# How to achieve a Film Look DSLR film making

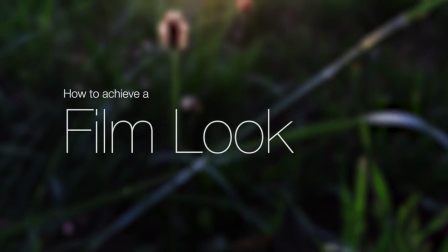Many filmmakers aspire to creating a film look with their DSLR footage,
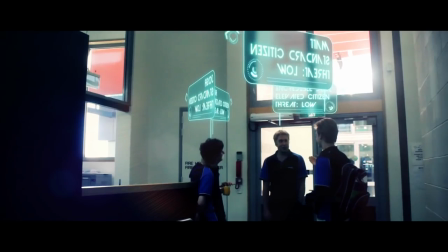also known as a cinematic look, because this sort of film appears professional and is interesting to watch.
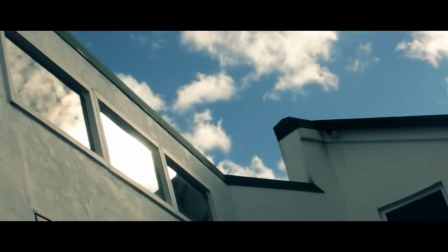But what exactly is the film look? A film look is broadly defined as the look and feel of the footage that you would see in a feature film.
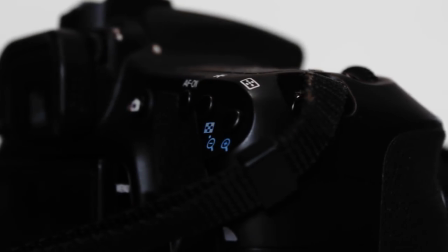As you know, there are many techniques involved in creating video, but there are a few which are especially important to achieve this look.
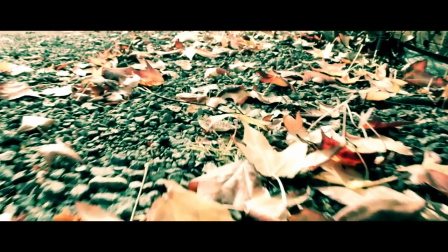This look is best achieved through techniques involving both the settings of the camera capturing the video, as well as editing in the post-production stage.
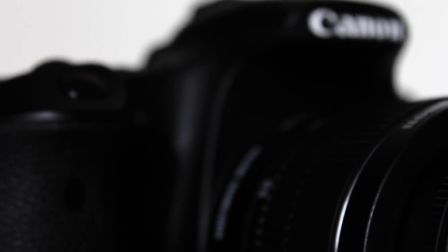Creating a film of some sort starts with the camera, so it makes sense that the camera settings are especially important in controlling the look of footage.
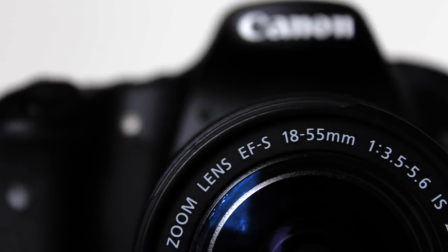It is still possible to create a cinematic look in post-production with just about any footage,
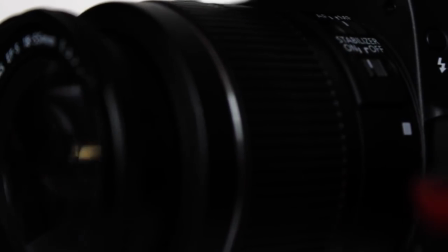but controlling the camera settings will give you much greater control over the final product. First up, make sure that the camera is operating in manual mode to allow for complete control of the settings.
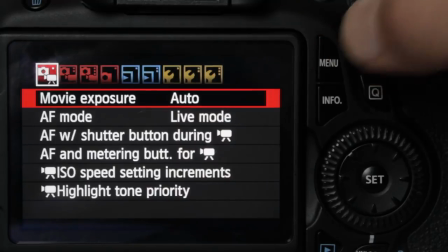In most Canon DSLRs, this setting is called movie exposure, so make sure that this is set to manual. A frame rate of 24 or 25 frames per second is one of the most important aspects of shooting video that will look like film.
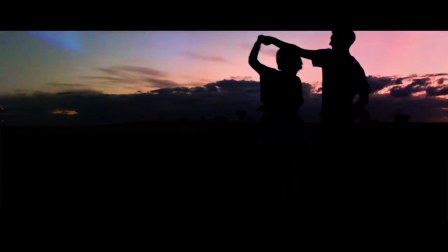The frame rate is one factor that changes the amount of motion blur in footage, and this is why it is so distinctive from other formats.
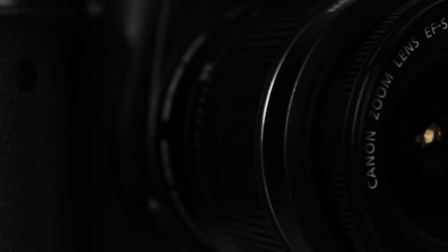I can't show you what 30 frames per second or 50 frames per second looks like because this tutorial itself is being played back at 25 frames per second. However, it is easy to find examples. If you search for comparison of frame rates on the internet, you will get a taste of what the others feel like.
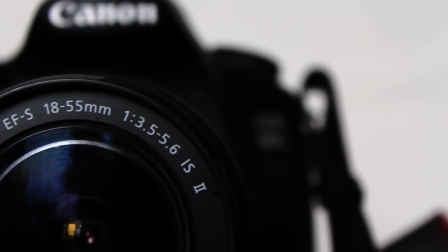High frame rates have an odd feel to them. The technical reason for this is that the motion is smoother and there is less motion blur than traditional film.
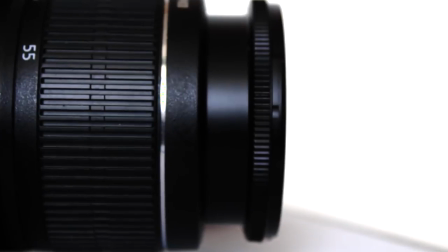Also, we have been conditioned to perceive 24 or 25 frames per second as film,
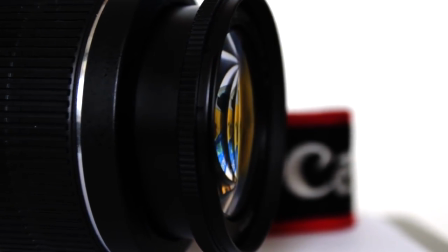because this is the traditional frame rate shown in cinemas. High frame rates look more realistic, but realism is not what we're looking for in this case.
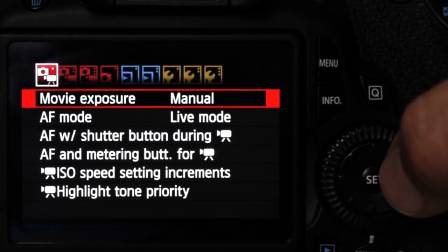You can change the frame rate of Canon DSLRs under the movie recording size. The shutter speed also changes the look of motion blur, and so this needs to be matched with the frame rate.
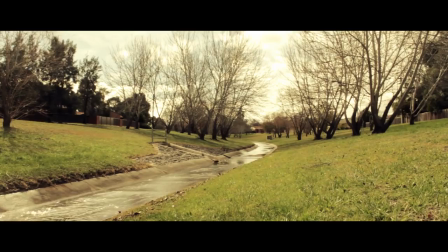The general rule is that for natural looking motion, set the shutter speed at double the frame rate.
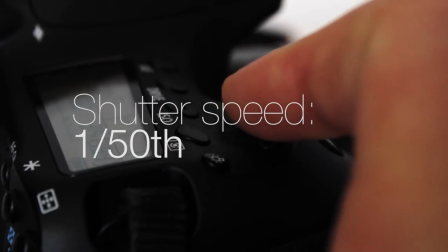This means that when filming at 24 or 25 frames per second, choose a shutter speed of 50. This is known as the 180-degree shutter rule, and it comes from the traditional shutter size of film cameras.
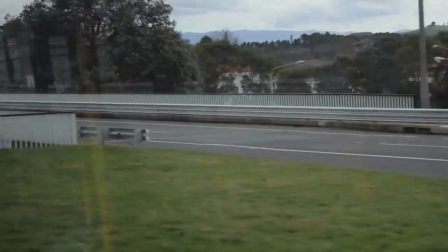Here's an example of what a higher shutter speed can look like. As you can see, the motion of the cars appears to stutter.
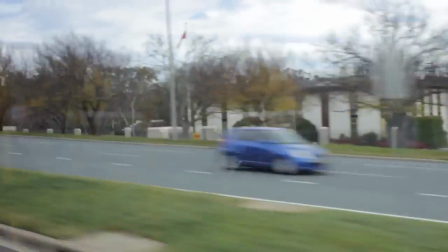This is what a shutter speed of 1/50th of a second at 25 frames per second looks like. The motion of the cars appears more natural. A shallow depth of field is usually associated with the film look.
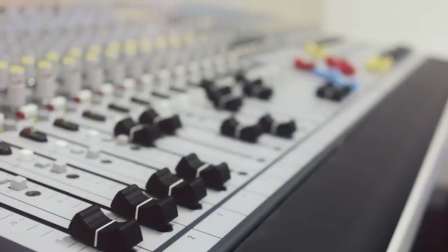Depth of field is the distance between the nearest and furthest objects that are in focus.
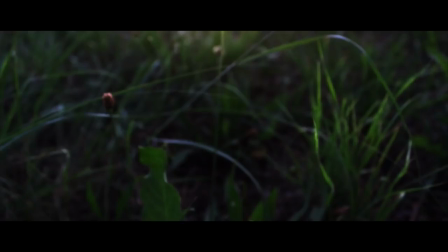A shallow focus means that you can get shots that look like this. The subject is in focus and the background is blurred.
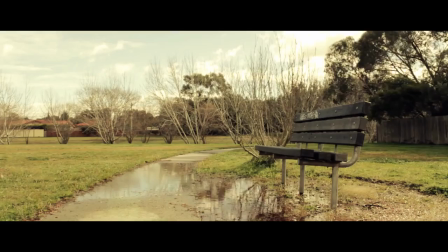This is good for directing the attention of the viewer. A deep focus works better for wide shots when you want to keep everything in focus.
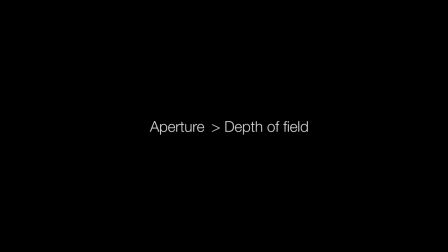To control the depth of field, adjust the aperture. The f-stop value controls the aperture.
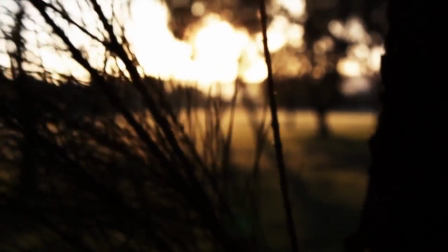A lower f-stop value means a wider aperture and a shallow depth of field, while a higher f-stop value means a smaller aperture and a deeper depth of field.
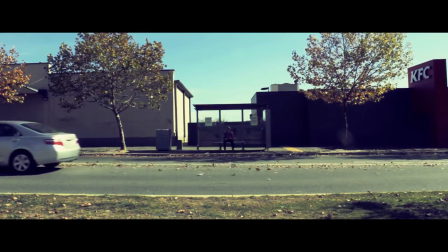It's reversed to what you think. To control the exposure, change the ISO setting.
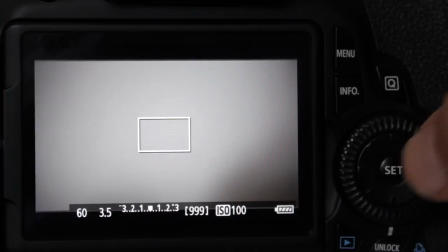In bright daylight, the picture might still be overexposed at the lowest ISO when you have the aperture wide open,
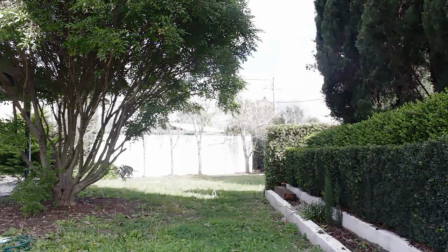so you will have to reduce the aperture and sacrifice the shallow depth of field to maintain a proper exposure.